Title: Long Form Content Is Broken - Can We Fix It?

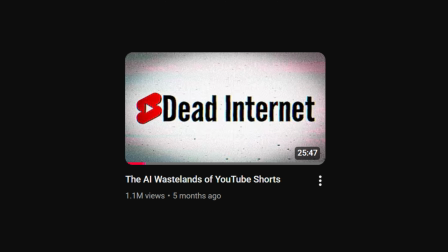(0:00)
I bet it's not news to you when I say that for the past few years, content has been getting worse.
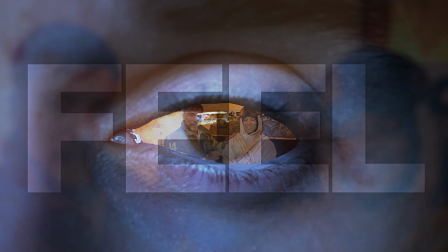(0:06)
Like, content used to make you feel something. People used to create stuff just for fun. But nowadays, with the algorithm being the single thing that separates the creator from getting the followers and the views they always wanted,
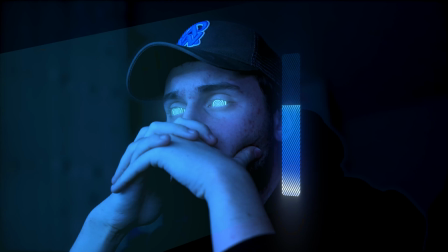(0:19)
it only makes sense that everybody is trying to make their videos as addicting as possible.
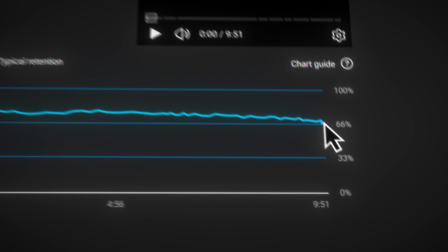(0:25)
So they are trying to maximize viewer retention and watch time. Because that's how you win the game, right?
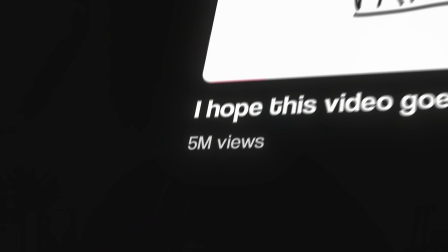(0:32)
Right? Well, kind of. If you just want to increase a number on the screen. But most people don't want that. They want to create a brand and actually build a real community of people that follow them.
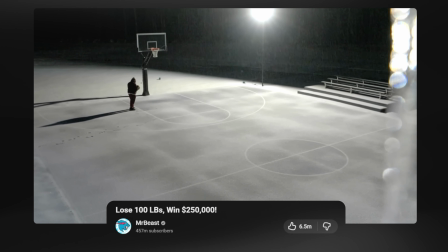(0:45)
So here's the process you need to know to master content like this, or this.
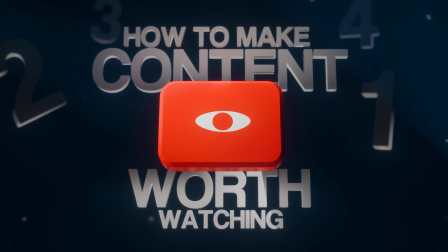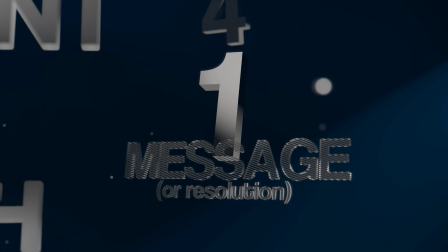(0:58)
Number 1, message.
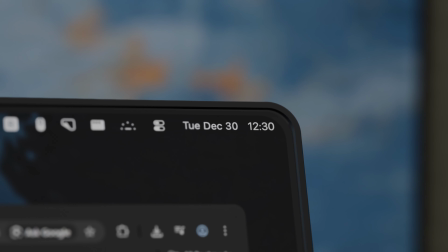(0:59)
I think we all know the feeling of spending 30 minutes to watch a video, looking at our time, and realized you wasted 30 minutes doing nothing. And the reason that those particular videos feel empty was because they gave you nothing to think about, nothing to feel.
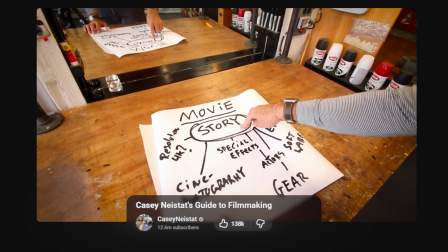(1:14)
They were missing the message. It could be something as simple as teaching a skill or motivating people to start chasing their goals.
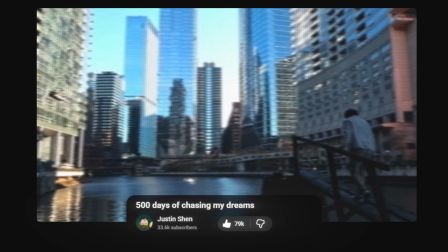(1:22)
You need this because when the viewer finishes the video, they need to feel like it was worth their time.
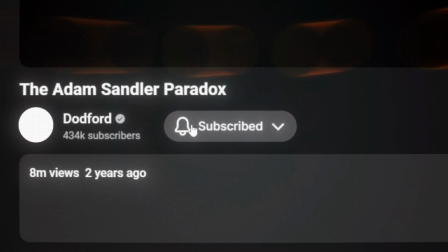(1:27)
So they're incentivized to click on your next video as well. There's a caveat to this though, which we'll cover on step 3,
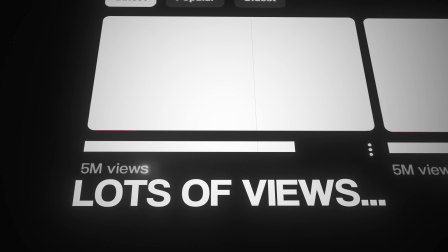(1:33)
because you don't want to be one of those creators that have no real fans and people just take the value out of your videos and just leave. But another thing that's more important is making sure that people are actually going to follow along with what you're saying. That's the most basic requirement any video must have. Because the moment the viewer starts to feel confused, they will instantly click off your video. And the best tool that helps you with that, besides scripting, is actually editing. Even though many people say editing cannot fix bad footage, I disagree.
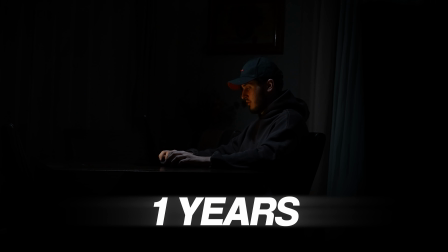(2:07)
Because I'm gonna be honest, I'm not the greatest speaker, but I have the editing skills that I've built over the many years that I've been doing this. And my videos prove that even though you haven't spoken to the camera before, you can get 50,000 views with just the help of editing.
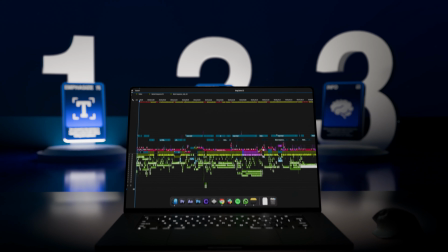(2:23)
So here are all the ways that editing can help you get your message across. It can do these 3 things: emphasize, clarify emotion, and clarify information. If you want to emphasize a sentence or an important moment, you can do one of these 3 things. Cut the music entirely, add a muffling effect to it, add the text on screen to match the words you're saying. These things break the pattern in your viewer's head, so he will be instantly more focused and find it easier to pay attention to what you're saying. Number 2, clarify emotion. This sounds more complicated than it actually is. All you have to do is match the music with the emotion you want your audience to feel.
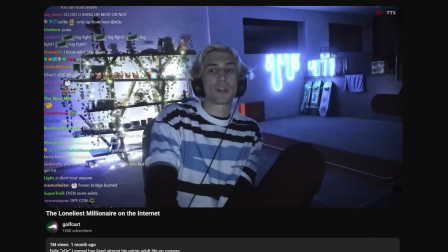(2:57)
If you have a sad part in your video, add a slower paced music.
But I don't think anybody deserves to feel that level of betrayal ever.
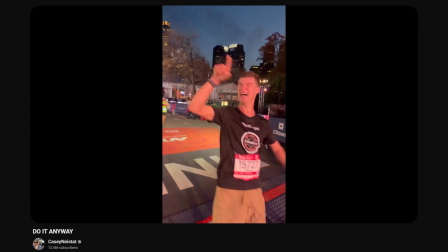(3:07)
If you have a happy moment, add a more orchestral song to help reinforce the idea in your viewer's mind that, oh, this is a happy moment, this is an important moment for him. Simple things like this will always make the difference when they all add up. Number 3, clarify information. This refers to the part of the video where a graphic would help the viewer understand what you're saying.
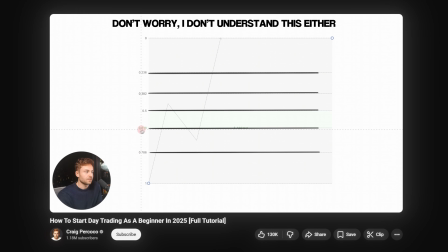(3:33)
For example, for a crypto channel, they might need to add charts on the screen so you actually understand what they're talking about. Or a more general example, when you say point 1, point 2, point 3, so the viewer can actually see them on screen and understand much easier what you're saying. Now I'm gonna be honest, this can really take a while to add. I know this because I have been editing videos for 6 years.
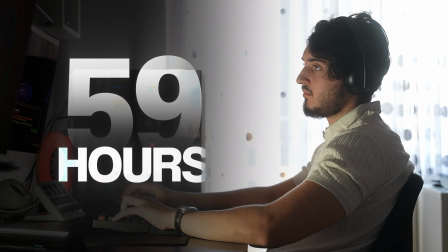(3:53)
And even for me right now, editing takes a lot of time because it's actually hard to get it right.
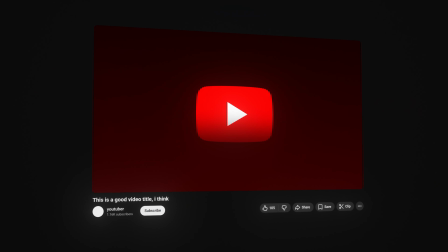(3:59)
And cheap or bad looking animation can really make your video feel unprofessional and just ruin it entirely.